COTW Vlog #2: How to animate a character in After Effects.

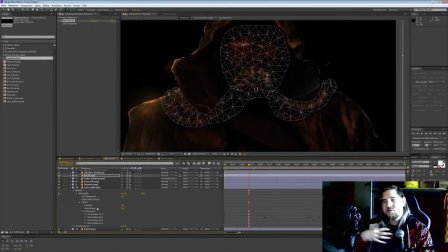Yeah, the left and right parts have each like 4 pinpoints. So you have a lot of points, and for every point there's movement in terms of keyframes. So this is what I want to say.
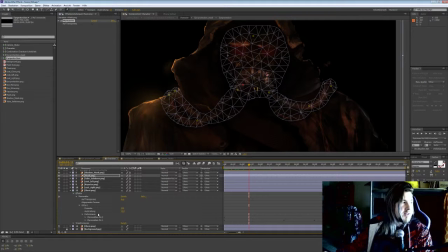If you open everything up, you will lose the oversight of all these points, because it's just a lot of information. But I can still handle it on my own.
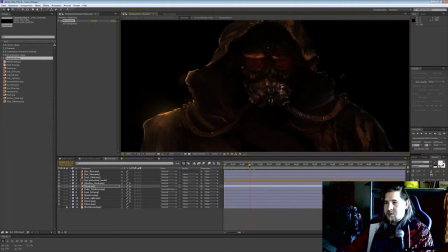So yeah, I will just, whoops, sorry, this was not supposed to happen. I will just let him render out this whole thing, and he will render every 5th image, because otherwise my performance will be cropped a little bit too much.
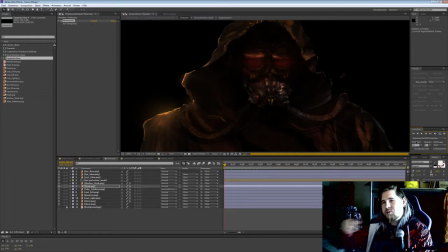But while this program is animating, you can see what's going on. So basically, the heads it's not really a movement. I've just stretched the mask so much that it looks like a head tilt.
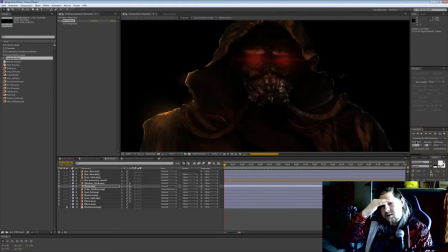But in order to emphasize this, I added the shielding and the disappearing shadow on the shields. I added a shadow on the whole mask that is just moving upwards and slightly skewed. Not really skewed, it's distorted with this puppet animation tool.
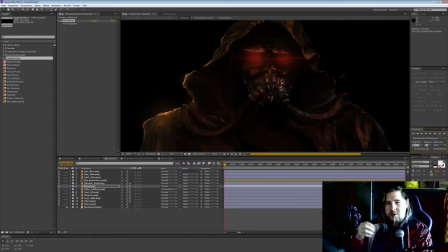I added lens flare, I added glow that slowly increases here and there, and there is a lot of movement from the wind on the whole character.
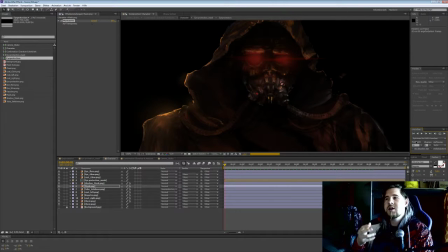And all in all together, it creates the illusion of a head tilt of a person with a coat standing in the wind. And when the rendering is somewhat finished, you can see it in slow motion, so to speak.
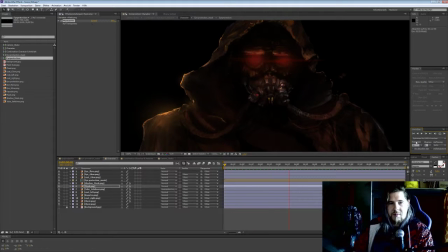Yeah, so every 5th frame, and you can see how this illusion takes shape. And you don't, I think, for me at least, my eye buys the movement, because shadow is very indicative of movement. It helps the eye to understand where things are going.
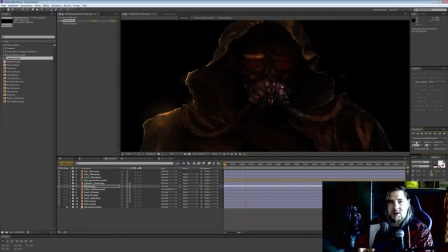And this is part of my animation style and also my painting style. I love to work with hard shadows because they tell you so much about the geometry and the movement of the character. And if you somehow can make it move in your animation, it's even better, you know.
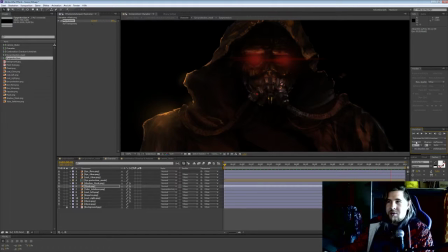And there is no 3D at all. And what I really like is this shadow disappearing from the shield, because it just gives you more depth for the character, more information to work with. But that's not all, of course. This is only the character movement.
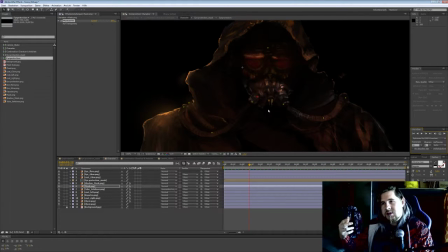In order to, for instance, give the wind also a direction, I will later implement more particle effects like dust flying in the background, rain and snow flying from an angle.
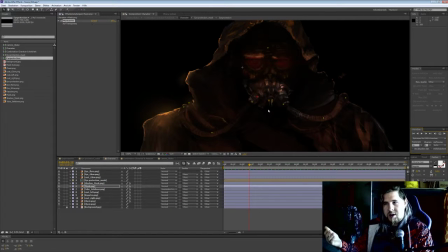These are little things that I will add on top of the animation to give it even more believability, and also more information for the viewers, like about the conditions, the weather, the wind, and of course also you have sound then in the end.
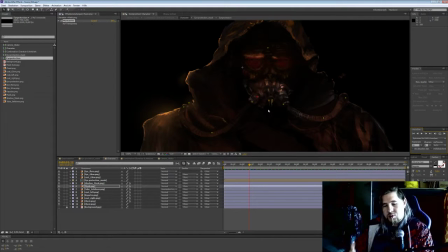So this all will add up to create the illusion of a movie, basically. And also camera blur, which shifts the focus and can help me
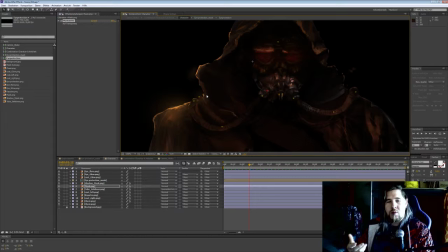basically blend away or blur away mistakes that happen during animation. Because if you pay close attention, you will see that all these things are layers and they are cut apart.
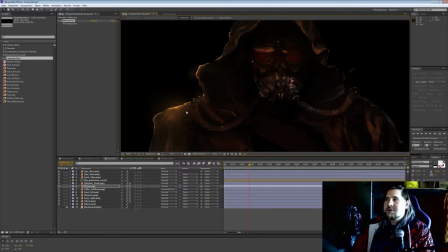And I was thinking about, how do I approach it from an artistic point of view?